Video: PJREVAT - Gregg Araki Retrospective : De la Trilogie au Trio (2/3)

Mais surtout, les deux acteurs les plus importants du casting, les frères Brower.
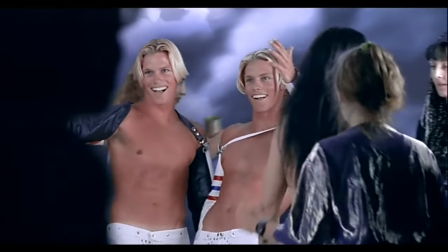505s Yo, man! Ah non, non, c'est personne.
Ils sont là 15 secondes dans le film. Mais c'est les 15 secondes que je préfère.
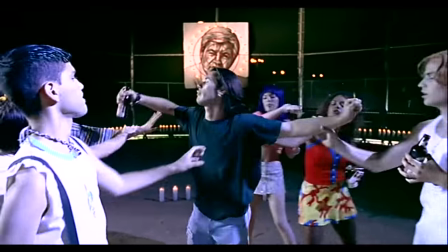515s
Et oui, la plupart de ces acteurs n'avaient pas encore atteint le succès à cette époque, même si certains sont là parce qu'ils sont déjà connus pour le caméo.
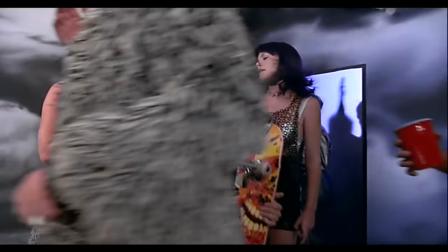521s
Araki commence vraiment à avoir les moyens de ses ambitions, et dans le même temps, ses ambitions ne sont pas si élevées.
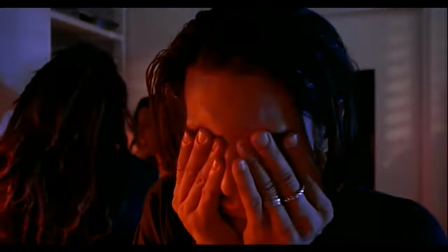526s
Je veux dire, regardez le costume de l'alien. Il a beau être articulé, il est fait pour qu'on sache que c'est un mec dans un costume.
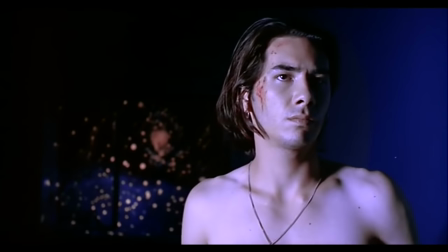533s
Mais surtout, Araki ne met pas son budget dans une quête de réalisme.
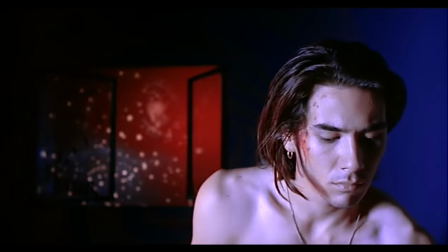535s
Il suffit de voir la découverte, le décor peint à la fenêtre, qui serait honteuse même dans un film d'étudiant, mais qui est ici aussi clairement visible qu'elle est moche.
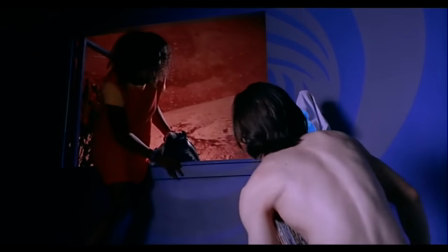544s
Parce qu'il s'en fout, il veut pas qu'on croie que c'est le ciel, il veut juste qu'on le comprenne.
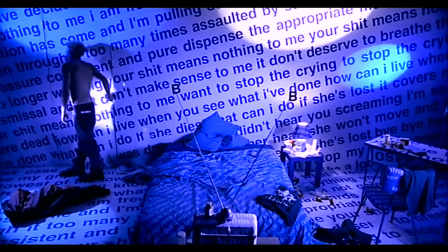548s
De même, la lumière dans la chambre de Bart est complètement surréaliste, le personnage étant sévèrement drogué pendant tout le film.
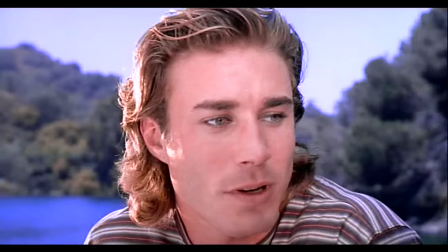553s
Notons aussi niveau acteur la présence de Jason Simmons, la star d'Alerte à Malibu, dans son propre rôle, qui sert encore une fois à mettre un tacle au système hollywoodien et télévisuel.
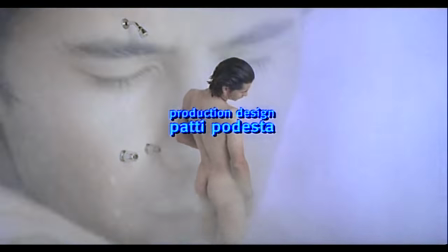561s
A nouveau, la sexualité a une place centrale dans le récit. Le générique nous offre une petite séance de masturbation sous la douche de Smith, qui d'ailleurs me rappelle un sketch de Groland.
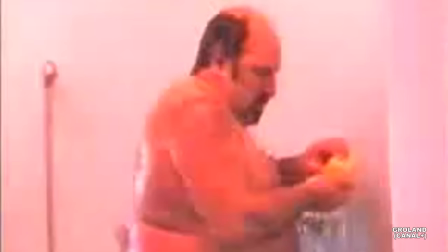569s Le savon liquide prend de la place et c'est un produit industriel,
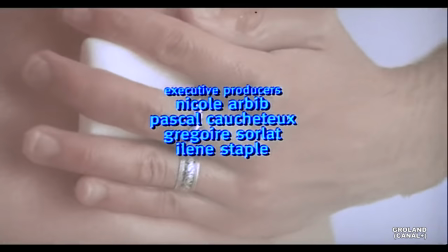574s alors que la savonnette peut être artisanale et qu'elle se range facilement.
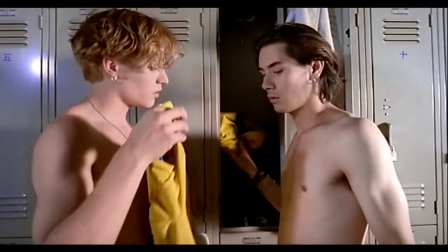579s
Il fantasme sur une relation avec Mel, sa meilleure amie, mais aussi avec Montgomery, un garçon timide de sa classe, et enfin avec Chris et Cozy, deux dominatrices SM.
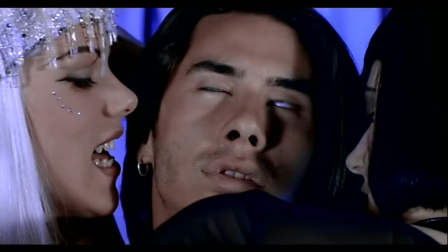587s
Vaste échantillon dont hélas aucune ne lui apportera ce qu'il cherche. Car comme je l'ai dit, c'est un point commun à tous ces films, le romantisme.
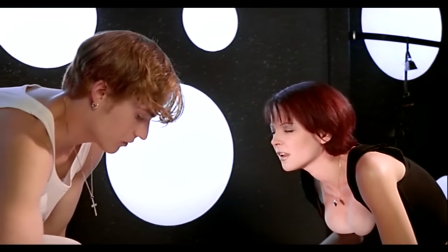594s
Tous ces personnages sont à la recherche d'un amour sincère, véritable, pur, peu importe quelle sexualité il se présente. Daddy. Daddy. Daddy.
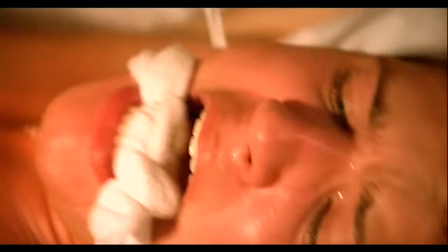599s Daddy. Daddy.
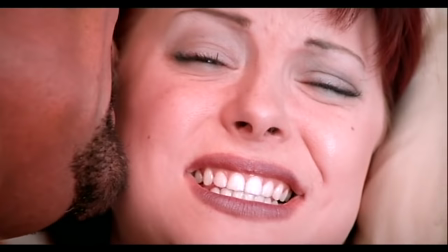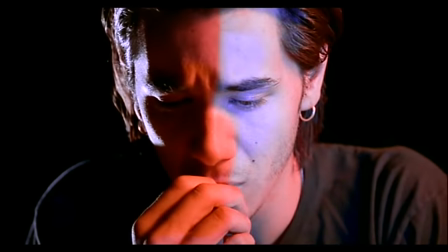605s
La tragédie des personnages joués par Duval, c'est qu'ils ne le trouvent jamais. Il suffit de voir comment se termine avant même de commencer son histoire avec Montgomery.
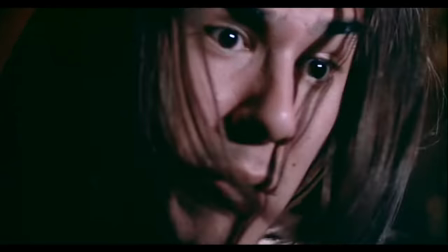613s Montgomery!
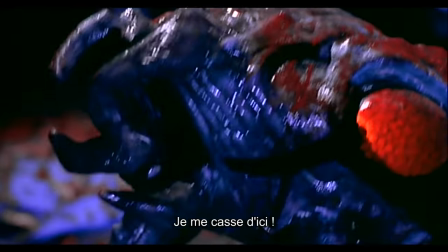618s I'm out of here.
Vous avez déjà vu une fin aussi what the fuck?
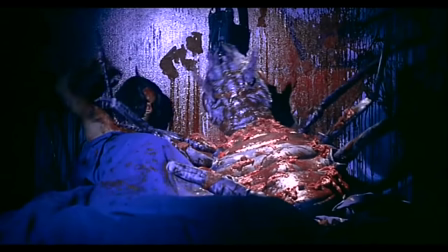629s
Pas à peine de gueuler, elle sort de nulle part de toute façon. On peut y voir des tas d'interprétations, de la plus littérale, l'alien qui a enlevé Montgomery lui aurait implanté un parasite,
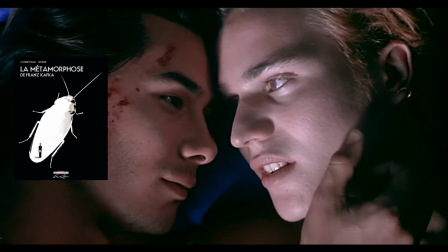638s
à la plus kafkaïenne qui traduirait le passage du jeune homme vers une sexualité qui provoque le rejet, ce qui pourrait être quand même lié à l'alien.
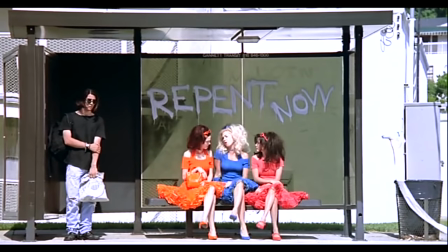644s
En effet, les seules autres personnes qu'on le voit atomiser sont ces trois connasses à l'arrêt de bus, complètement soumises au code superficiel de la société moderne.
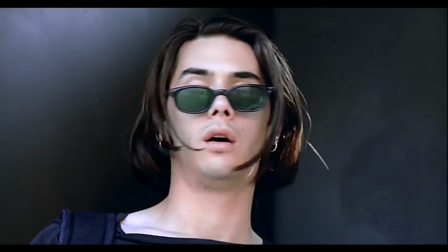650s
Un état qu'on désigne parfois sous le terme d'aliéné. L'alien aurait alors un sens figuratif. C'est aussi en ça qu'un film indépendant est différent d'un film hollywoodien, vous pouvez très bien le regarder en connaissant déjà la fin. Il n'est pas forcément écrit pour que la fin donne son sens au film, mais pour que sa globalité ait un sens.
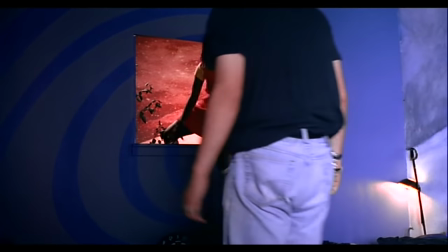666s
On retrouve encore une fois ces gimmicks. Panneaux avec des messages étranges, réalité juste un peu différente, les yeux verrons de Montgomery rappellent David et son cache-œil dans Three Bewildered People in the Night,
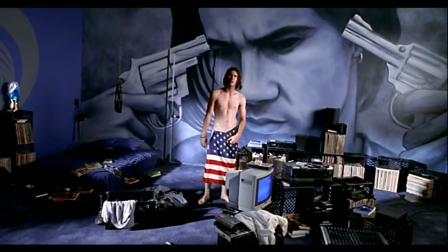675s
personnages pansexuels, mais surtout, Nowhere n'appartient à aucun registre précis.
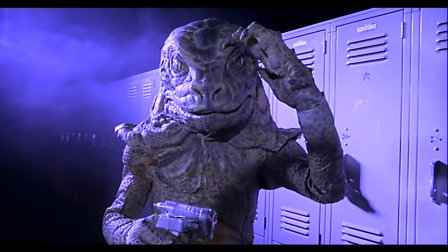680s
D'une scène à l'autre, on passe d'un teen movie à un film gay, à de la science-fiction, à un film de monstre, à un drame, à une comédie, à un stoner movie.
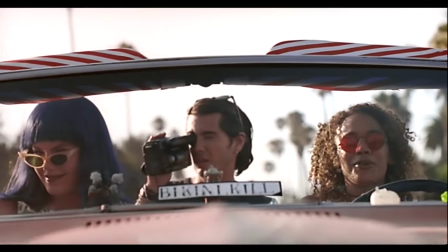687s
Un véritable patchwork de styles qui malgré tout se mélange assez bien ensemble. Après une trilogie aussi dingue, Araki s'est installé une solide réputation dans le cinéma en général, et le cinéma gay en particulier. C'est à ce moment-là qu'il décide de devenir hétérosexuel. Oui, le bonhomme adore être contrariant.
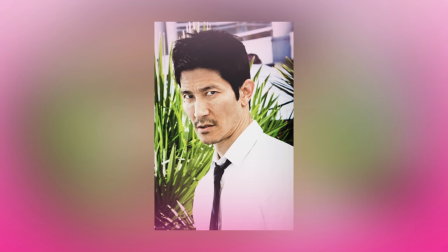706s
Résumons. Se déclarant depuis ses débuts dans le cinéma comme homosexuel, Araki rencontre dans le casting de Nowhere la jeune Caitlin Robertson.
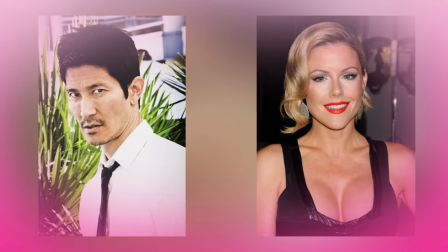713s
Comme il a 38 ans, il se tape alors une bonne crise de la quarantaine, et l'actrice s'est nommée par la même occasion.
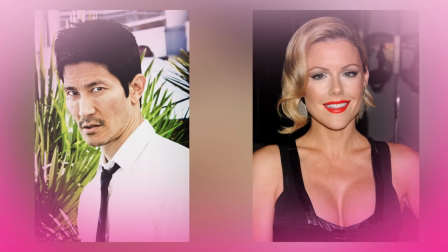718s
Ça ne sort pas de nulle part non plus, le jeune homme faisant depuis longtemps l'apologie de la pansexualité dans ses films, mais là du coup, ils se mettent officiellement en couple.
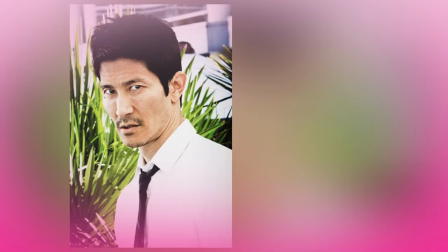724s
L'histoire ne durera cela dit que 2 ans, et Araki se déclare depuis bisexuel, mais plus attiré par les mecs. Et devinez quoi, ça va lui inspirer un film et une certaine évolution de son cinéma. Splendor est une comédie romantique au schéma ultra hollywoodien.
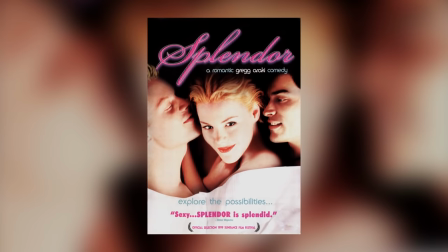738s
Mais c'est pour mieux le détourner que Araki fait ce choix.
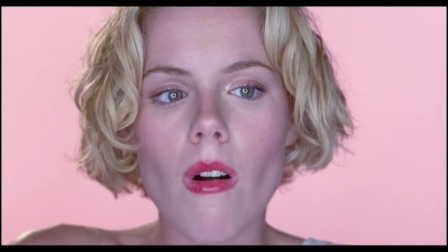740s
Splendor raconte la quête de Veronica, jouée par Caitlin Robertson donc, une jeune actrice, pour trouver ses grands amours.